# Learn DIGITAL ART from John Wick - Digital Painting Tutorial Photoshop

Hey, welcome to this channel. Today we will be studying colors and composition from John Wick films. You know, John Wick, he lost his dog and went on a killing spree. It wasn't just a dog, that John Wick. But the film itself is brilliant, visually pleasing. We'll study all the colors and composition from that film. Oh my god, this is not how Keanu speaks. Come on, listen to you. Shut up, I'm trying to work here. No, you shut up. I need guns. Lots and lots of guns. Look man, it's just a freaking YouTube tutorial. Stop being so overdramatic. It's not just a tutorial. Just listen. We'll take screenshots from the film, take it to Photoshop, and then we'll study what makes this film brilliant. Without wasting any more time, let's get right into it. Oh my god. I'll just go change into something decent and get rid of all this stupid face paint. Alright, see you in a bit.
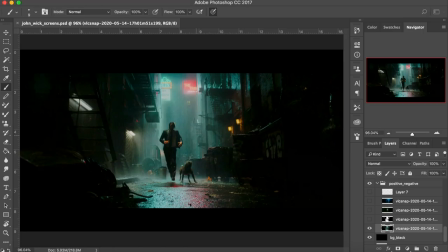68s
Okay, alright. I know the intro was a little extreme, but it was necessary to bring you to this point, where I actually talk about how you can study composition and color from films.
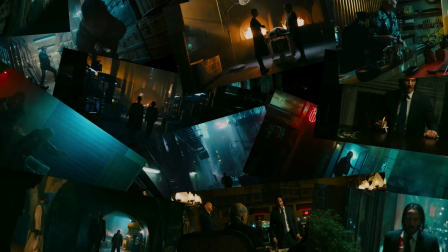77s
I captured some screenshots from John Wick for this purpose. First, let's study those compositions and colors, and then in the end, I'll paint some of the screenshots.
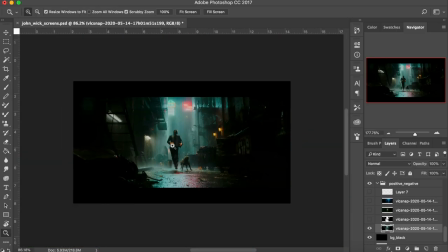86s
So, let's do this. So, here's the first screenshot. John Wick running along with his dog.
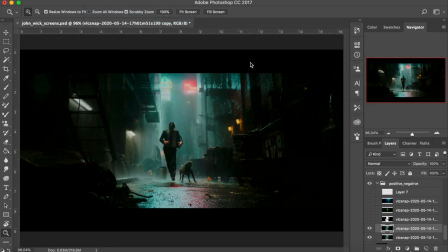92s
Now to understand its composition, we need to break it into simple positive and negative spaces.
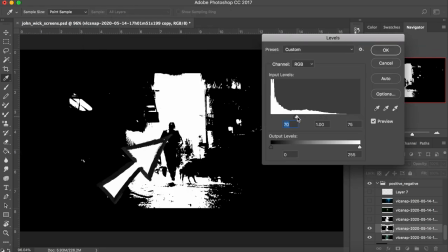97s
We'll refer to all the darks in the image as positive space and all the lighter areas to negative space.
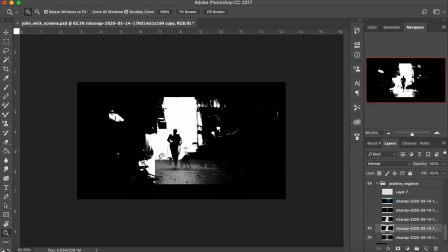103s
If you break the image down to simple blacks and whites, you can now understand and read the image better.
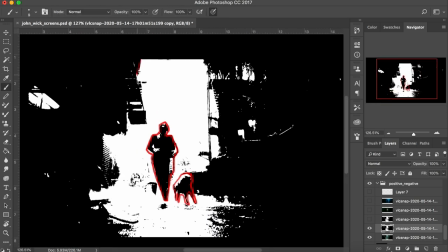108s
You can see how the dark figure is placed against the lighter background, so that it reads better even when it's simplified into only two tones.
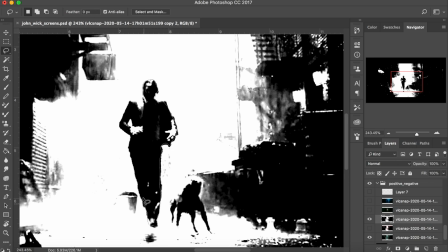116s
This is really important when you are painting and you want your character or your main subject to read better in a visual.
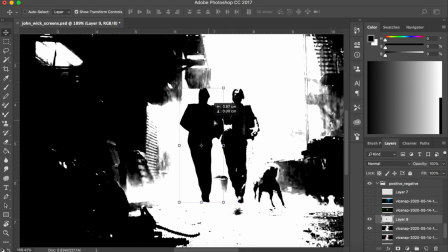122s
Maybe try not using a dark subject against a dark background the next time that you paint.
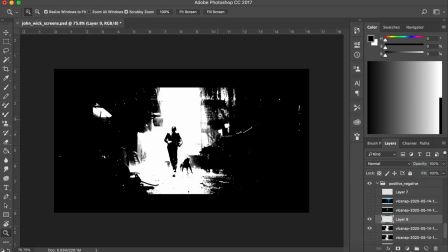127s
And also, don't put a very light subject against a very light background. But use positive and negative spaces instead.
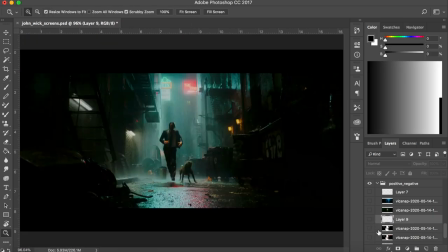134s
Put lighter subjects against darker background. And a darker subject against a relatively lighter background.
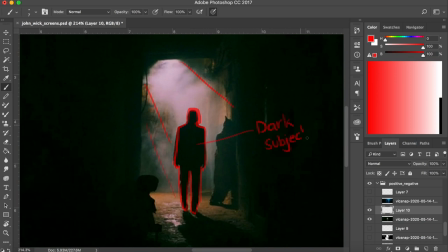140s
Let's have a look at some more examples here dark silhouettes perfect against the lighter background even in this one Here's the positive space.
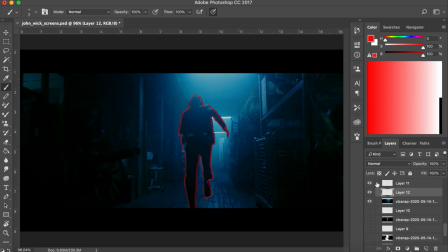149s
Here's the negative space This is one of the reasons why filmmakers use fog machines to create a lot of hazy and foggy environments while shooting first Because the main subject is more visible against the lighter background and secondly it doesn't draw the eye to all the Unnecessary details in the shot for example
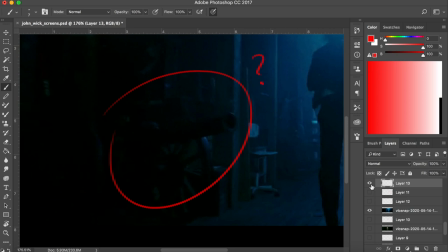167s
I didn't even notice that there is a cannon placed in the room because the last thing you want to say while John wick is running for his Life in the film is oh, hey,
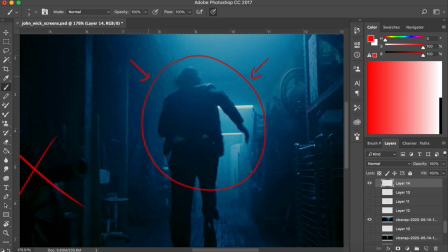176s
look there's a cannon No, the filmmaker wants you to stay focused on your main subject here all of the other stuff.
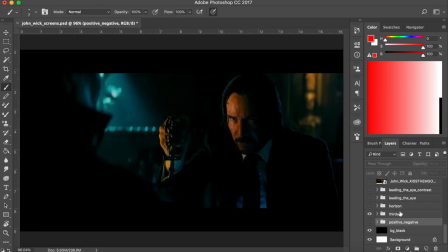183s
It's secondary You must have noticed that in films the main subjects are often placed at the sides of the screen Especially
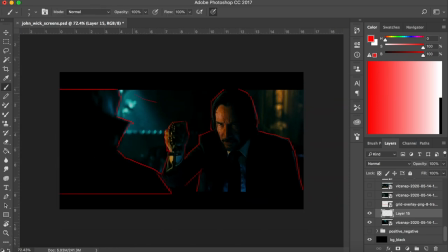190s
when two people are having a conversation in an over-the-shoulder shot That's because of something called the rule of thirds.
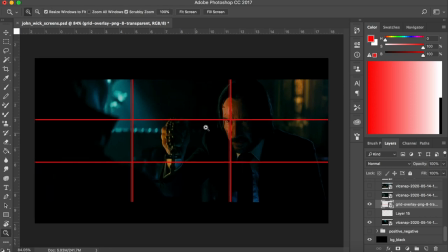197s
So the rule of thirds is basically when you divide your shot or canvas into two equally distant horizontal and vertical lines. You get these points of intersection and that's where your main subject goes. It basically makes the composition more interesting.
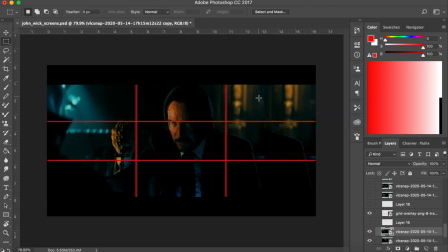212s
But that doesn't mean you can't compose your main subject in the center of the frame because you certainly can. It all depends on what story you want to tell in your compositions and what feeling you want to convey to the viewer.
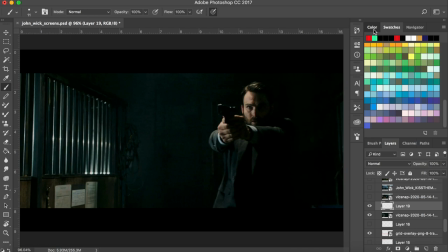223s
But this rule of thirds, it's quite handy while painting your compositions.
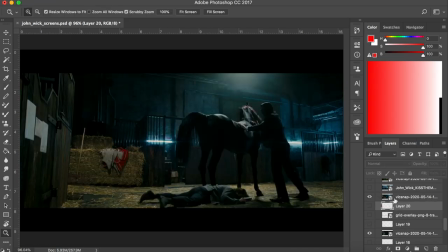227s
Next time, when you have no idea where to put your main subject, maybe try one of these four points.
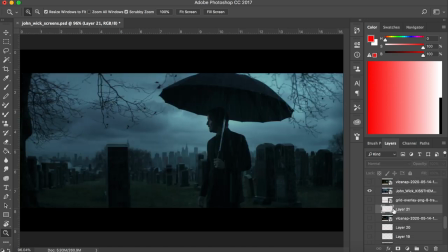233s
There's one more thing that I want to add here. It's that you don't have to put your subject exactly on these intersection points.
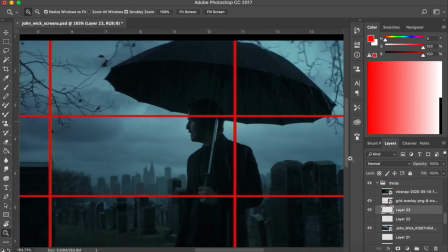239s
It can be a little off to the right or the left from those points too. Like in these frames.
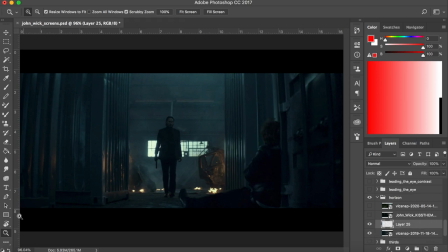245s
Now this one's really interesting.